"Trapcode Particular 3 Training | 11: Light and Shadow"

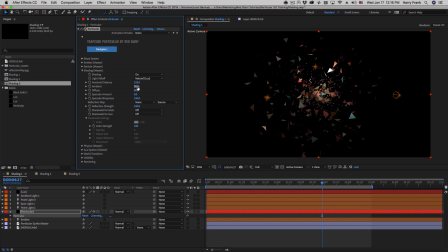So for this reason, you generally are going to keep this ambient control pretty low. Now, the flip side of that is the diffuse slider. This simply controls how much of the other lights are affecting your particles. So if I turn the diffuse down to zero, we're only seeing the ambient light.
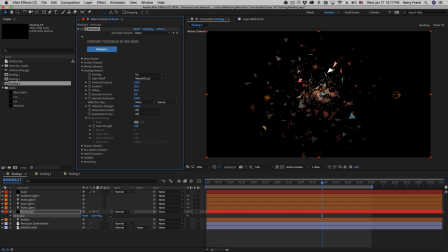So if I turn diffuse up, this is controlling the effect of my point lights and spotlights in my composition. Specular refers to bright spots in a material that reflect back into the camera as the light source hits the surface and we have an angle such that it will reflect the light right back into the camera.
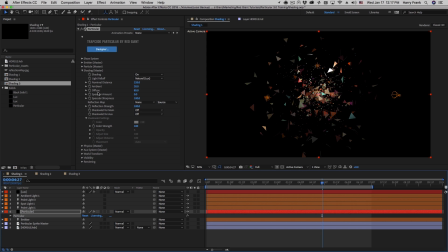Very glossy surfaces tend to have very specular reflection. I might need to turn this up quite a bit just to show a dramatic, some sort of dramatic reflection going on. So there, you can see it out on the edges. this particle right here, which is actually facing flat to the camera,
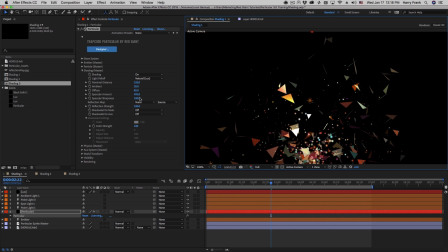it is reflecting light and reflecting a specular highlight back into the camera. The specular sharpness is simply going to control the width of the area of the specular reflection.
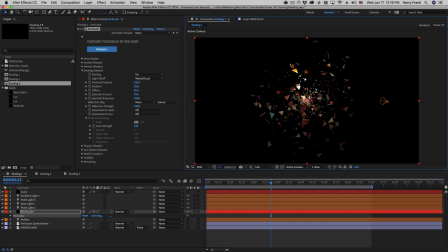Now, more interesting is this thing called the reflection map. So the reflection map will act as a spherical reflection on all of our particles, and the particles will reflect the color of the reflection map back into the camera. So if I set my reflection map to be something like this, like an environmental reflection map,
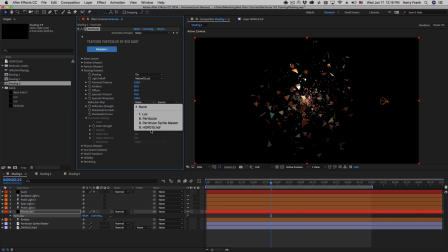and I go into my reflection map settings here and I set this to that image, we'll see that we have a different type of lighting introduced to the particles. Now, I've got other types of lighting going on in here, so let me show a slightly different example.
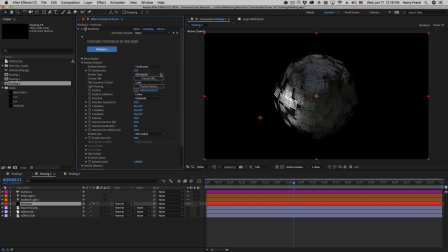In this case, I have a OBJ sphere model emitting particles. They're all moving away from the center of the sphere, and I have the particles oriented along their paths, essentially creating a spherical shape like this.
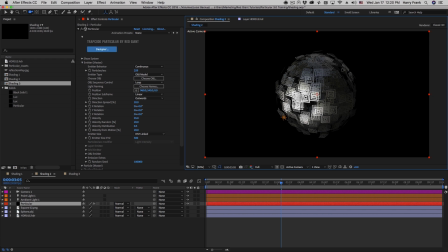Now, I have very little lighting going on here, but you can see some variations in the color in the particles. This is due to the reflection map that we've set. So if I turn this off, you can see what that looks like. Now we just see the results of the point light and the ambient light.
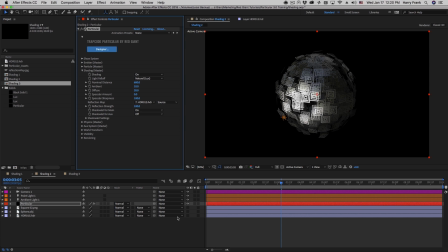If I turn the reflection map back on, we can see it inheriting the color and reflections of that reflection map. Next, we have the section called shadowlets, and these are really cool. I really like using these.
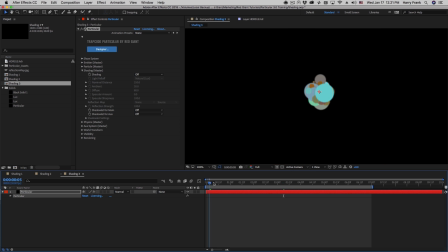I'll jump to a basic example here where I've got some sphere particles emitting from a point.
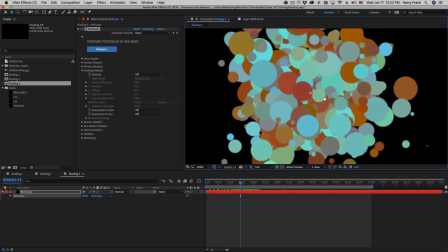Now, when we're using two-dimensional images like this, and these are all flat to the camera, this can result in not a very volumetric feel.
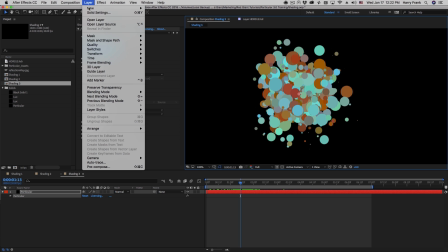It just doesn't have any variation in light and shadow. Now, I could set up some lighting here to create a bit of variance in the
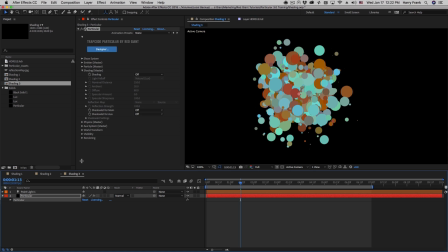lighting overall by maybe setting a point light and then enabling shading.
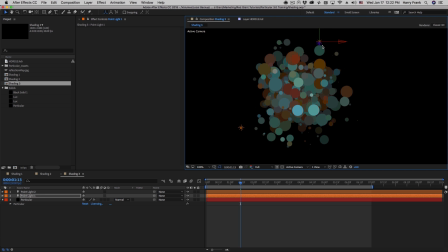Now, I highly recommend that you use more than one light if you're trying to light particles, because it's quite difficult just using one light.
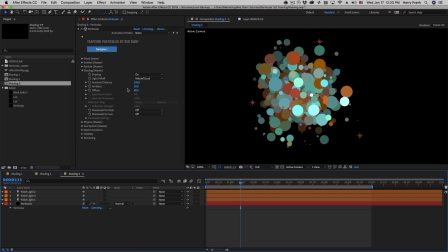So this adds a little bit of light and shadow to our particles, but let me turn on shadowlets. And what this will do is project a shadow behind the particles and use its overall depth to control the shadowlet and sort it in Z space to create sort of a dense shadowy feeling on the inside of the particles.
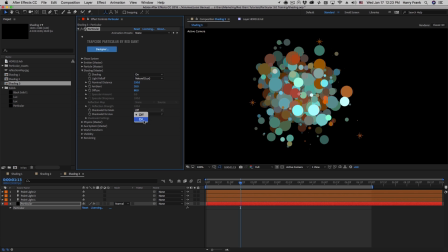So let me enable shadowlets, and I'll enable this for the main particles, which is what we're looking at. We're not using any aux particles. So immediately you can sense a feeling of depth and shadow separating particles in the front from particles behind it. We have a bit of control over these.
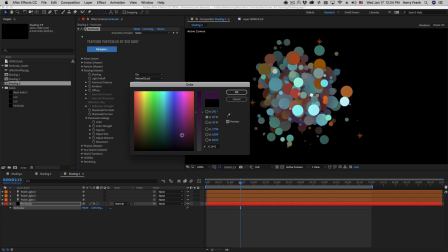We can certainly control the color. So let's say I wanted more of a purple shadow. I could inject a different color in there.
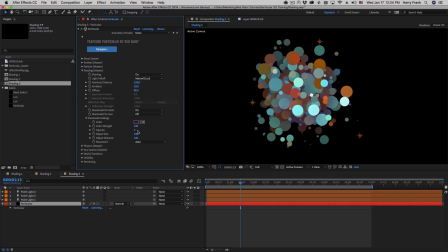And we can control the overall strength of the color. But more importantly, we have this adjustment to the opacity where we can darken the shadow on the inside.